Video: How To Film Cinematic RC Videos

What's up you guys the RC Car King here and today I'm going to show you guys how you can step your RC films up to the next level. In this video I'll show you the whole process of creating a cinematic RC video that's going to impress anyone who sees it.
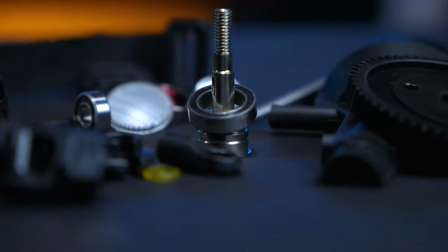0:13 To start you'll need an RC vehicle. It can be anything. It will also be a good idea to pack along any spare parts or tools that you might need,
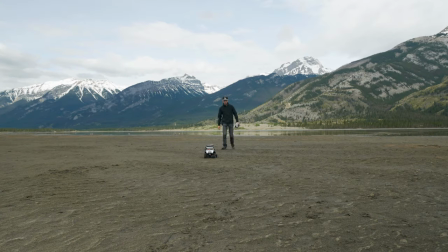0:22 especially if you're shooting in a remote location such as the mountains.
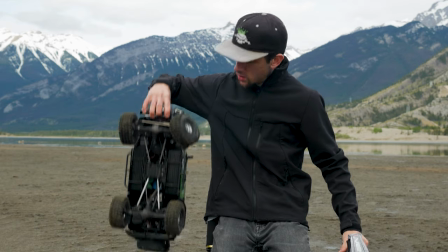0:27 Although not necessary, it always sucks to have to stop a shoot because your actress broke a knuckle.
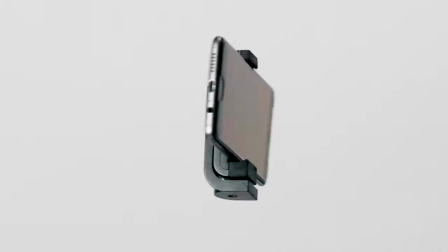0:33 Next you're gonna need some camera gear. It can be anything really as long as it records. I've used it all and still do to this day.
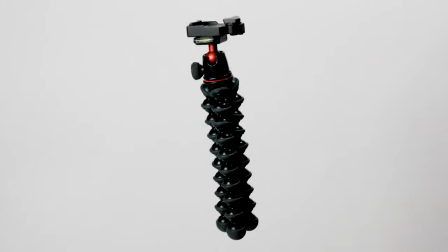0:41 Having more gear just means that you'll have more options for the type of shots that you'll want to get. Alright we've got all the gear figured out but now we need a plot for our film. In filmmaking, story is king.
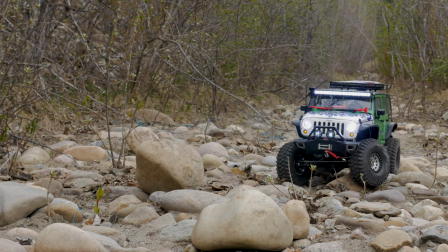0:52 You could have all the best gear in the world but if your story makes no sense your audience is gonna lose interest.
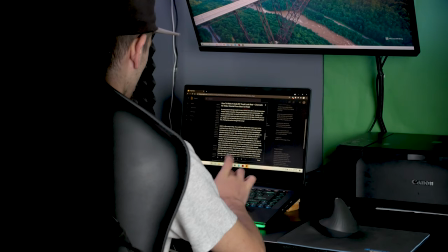0:58 It's important to write down your film plot so that you have something to reference during your shoot. This will help ensure that you don't miss getting any shots or audio that you're gonna need in your end product. Arriving on site for a shoot can be quite overwhelming but having a plan Lado is gonna set you up for success. You'll want to start by picking out the type of RC car that you're gonna be filming.
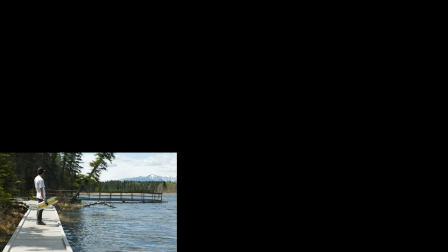1:18 The type of RC vehicle that you pick is also gonna influence the location that you're gonna have to pick.
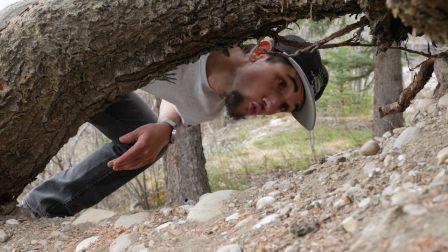1:24 Scouting the location is also going to save you a ton of time when it comes to shooting. Make mental note or write down any specific scenes, camera angles, or main obstacles while you're there. Once this has all been established you can start to plan the main plot for your RC film. Let's walk through an example together. For the intro of your film it's a good idea to have an establishing shot of the location.
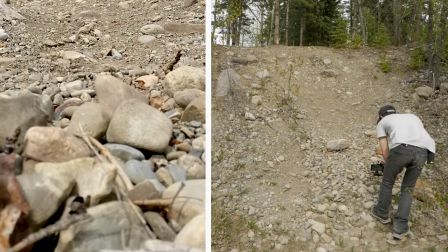1:47 Typically a wide angle shot does this best or several different close-up shots of the terrain. Next up you're going to want to establish the character in your film. In this case the RC car. I like to get a couple of close-up shots showcasing the rig itself.
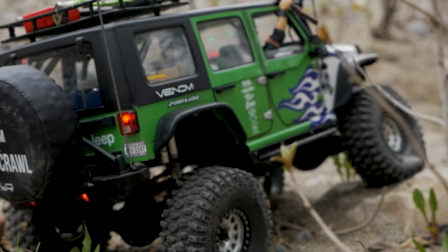2:02 Your intro needs to be short and to the point in order not to bore the audience and have them click away before we actually get to the good stuff. Next up we're going to move into the body of our film. It's the main chunk that contains a vast majority of the actual action shots.
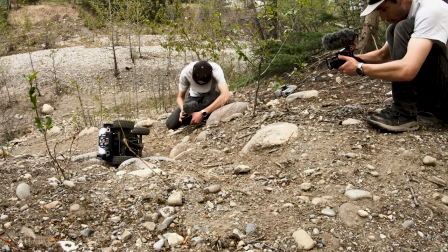2:17 Since you're to be filming by yourself you want to make sure you get several different angles of the vehicle doing the same obstacle.
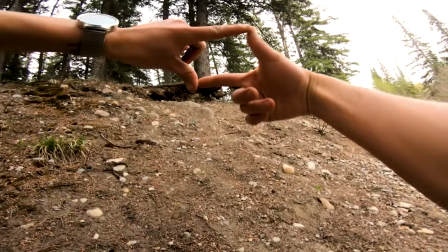2:24 If it's a challenging hill climb make sure to capture several different perspectives and
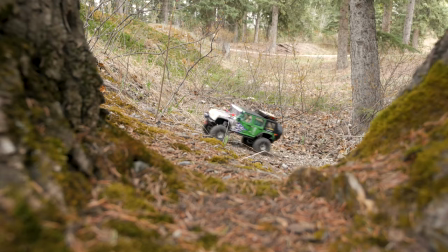2:29 compositions so that you can make quick cuts in post to keep the action moving.
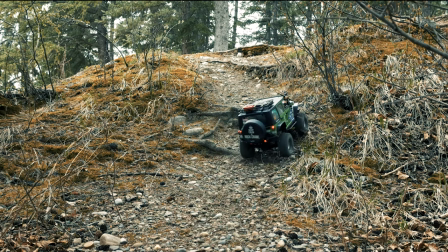2:38 Having one single static shot for an entire obstacle isn't as attention-grabbing as several different shots put together. At some point filming the body of your video you're going to come across a good opportunity for the climax in your project or you may already have had an idea for what the climax was going to be when you did your location scouting.
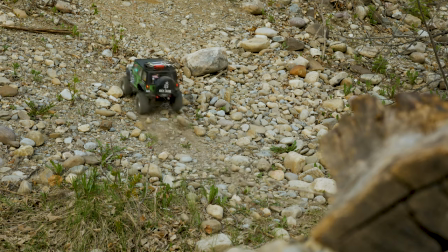2:58 In this example our climax is the Jeep digging itself into a rut during a hill climb.
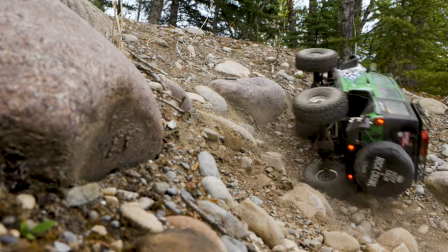3:03 This then lines us up perfectly for the resolution of our plot which is going to be the Jeep winching itself one of the
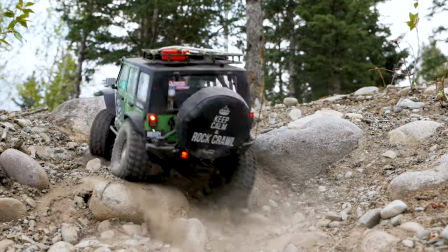3:10 rut that it dug itself into which then leads us quickly to the end of our film where the Jeep reaches the top of the hill climb. Now that the backbone of our film is laid out it's time to talk about the actual composition of our shots that's gonna help keep our audience engaged.
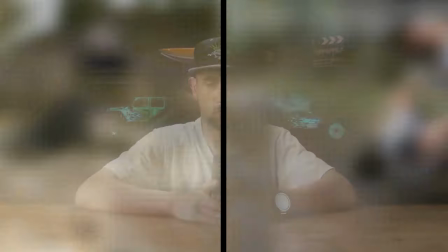3:24 A few I like to use are creating depth of field using foreground elements, reflections and still water, lens flares. Now if you have a camera with high resolutions and frame rates you're gonna be able to use those to your advantage as well.
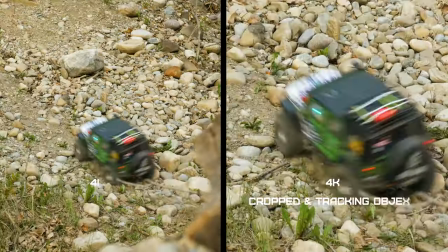3:39 4k is gonna be useful when you want to crop or keyframe a camera movement in post and high frame rates are going to be useful for,
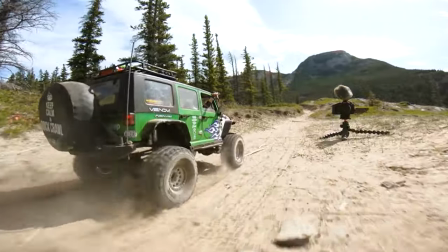3:47 you guessed it, buttery smooth slow-mo.
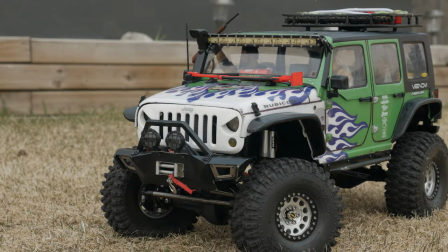3:53 Lighting is also going to set the mood and overall tone for your project and plays an important role in your film.
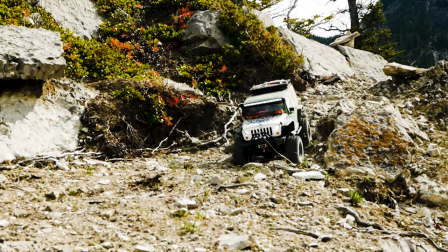3:59 Filming at noon on a clear blue day when the sun's right at the top of the sky is going to create some really hard lighting conditions.
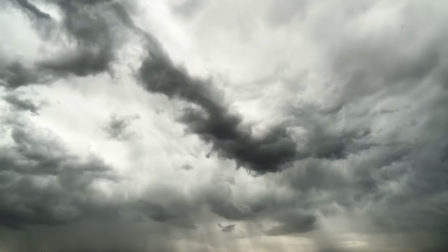4:07 Whereas filming during an overcast day with lots of clouds is like having a massive softbox in the sky.
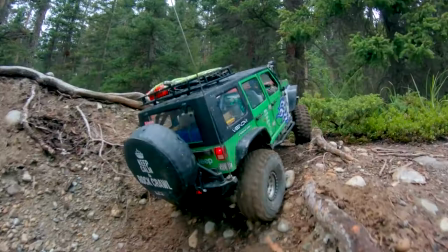4:14 It's going to create some very soft shadows and allows for a much flatter lighting. Shooting during a sunset or sunrise is one of my favorite times to be filming.
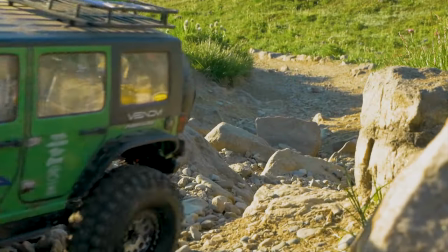4:23 It's the best opportunity too to catch some of those spicy lens flares.
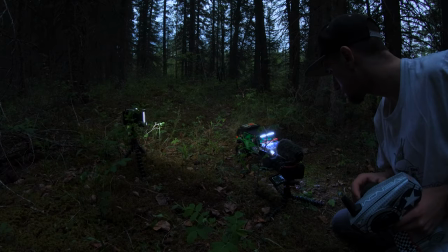4:28 Nighttime makes for a challenging and creative way to film as well especially if your RC car is equipped with lights.
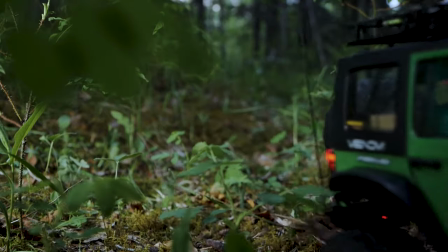4:34 If you plan on filming a night though you're gonna want to invest in a portable light source. This will come in handy to light any night scenes that you're going to be filming.
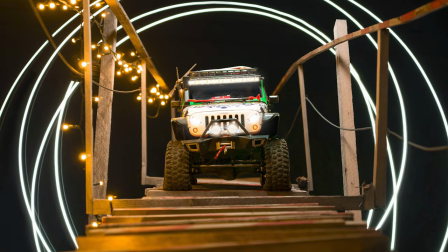4:43 You're also going to be able to use the light source at night to do light painting photos which I'm going to cover in a future video.
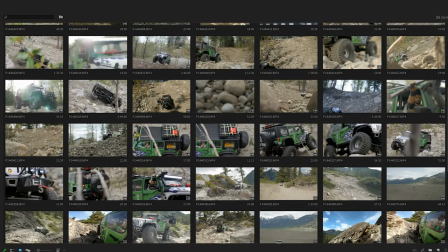4:50 Since you're going to be filming this video by yourself you're going to need a lot of shots and I mean a lot of shots.
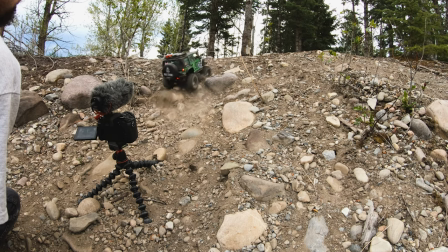4:56 You're going to want to mix it up though. You don't want too many stationary tripod shots.
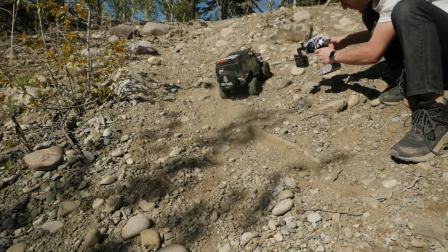5:01 You'll want to toss in some action-packed gimbal shots as well as some on board point of view shots as well if you can.
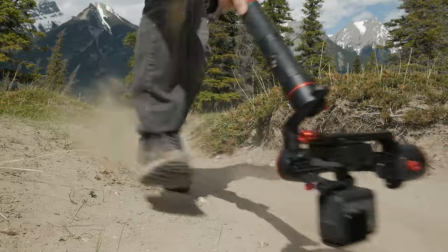5:07 It can be a bit tricky but if you're used to driving with one hand and steering with your thumb
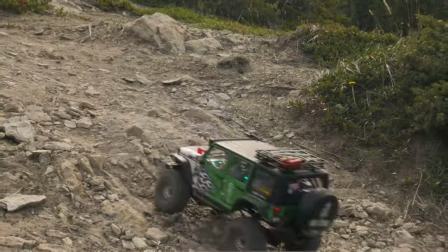5:12 you'll be able to handle the gimbal and film the car at the same time while you drive. Quickly I'm gonna go over your camera settings and how that's going to affect the overall look of your video.
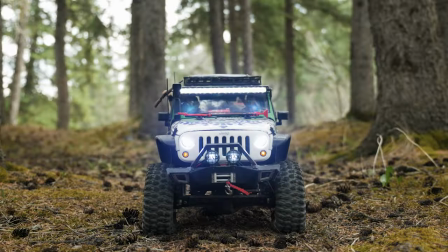5:22 First thing we're going to talk about is aperture. It basically affects the depth of field of your project.
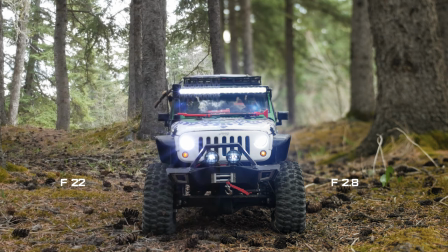5:28 Typically because the autofocus on my camera kind of sucks I like to use a higher aperture number so that there's more in focus.
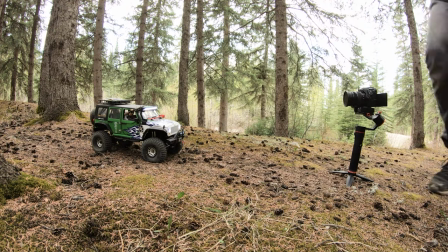5:37 I'll manually focus my shot and then maintain the same distance from my subject.
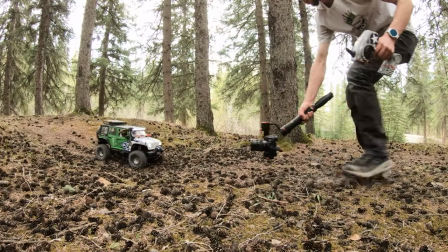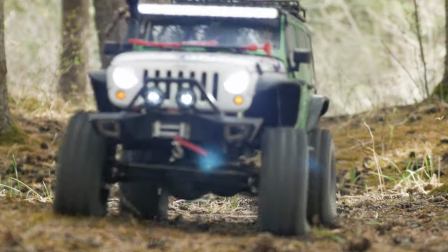5:51 The last thing you want is your shot being ruined by that terrible searching autofocus.
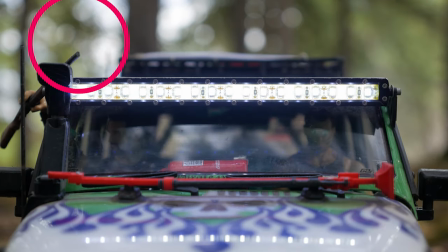5:56 Also a lower aperture number is going to make soft balls on of light sources whereas a higher aperture number is going to make stars on of light sources. Next we'll talk briefly about shutter speed. It's a pretty easy one to understand. Typically you want to follow the 180 degree rule. And this just means that if you're shooting at 60 frames per second you want to have your shutter speed set to 1 over 120.
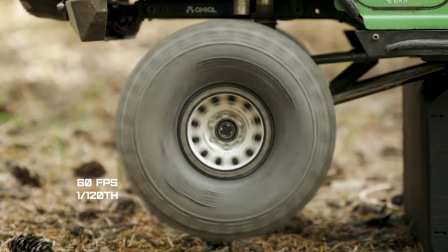6:20 This will ensure that you have the proper looking motion blur in your shots.
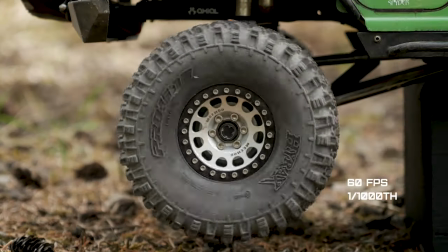6:25 Setting the shutter speed incorrectly and having too high of a value is going to lead to a very choppy looking shot. In order to be able to maintain an accurate shutter speed and help control exposure you're going
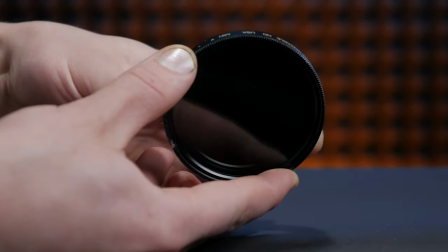6:37 to want to think about investing into an ND filter especially a variable one.
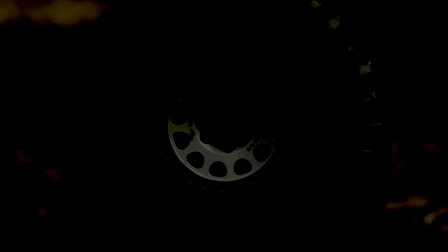6:42 It's going to really help you control your exposure and make sure that you can maintain your aperture and shutter speed values.
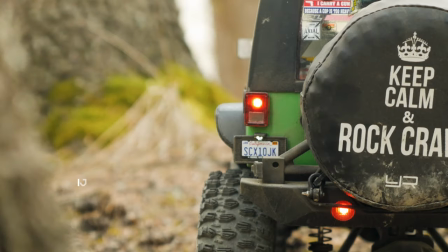6:50 Next up we have ISO which basically just means how sensitive your camera sensor is to light. It doesn't have much effect on the overall look of the film however if it gets too high it can start to look a bit noisy and grainy. Lastly we have white balance. It's important to lock the white balance setting in as per whatever scene you're shooting so that your colors stay consistent throughout your shot.
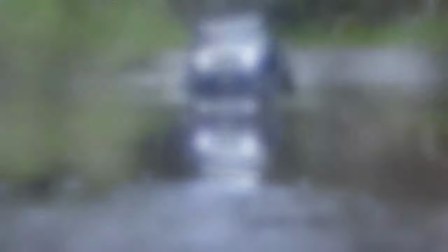7:15 Leaving it in auto can lead to the color changing halfway through a shot and make color grading a nightmare in post. Great! Now that we know everything there is to know about filming an RC film, let's go out and put it into action!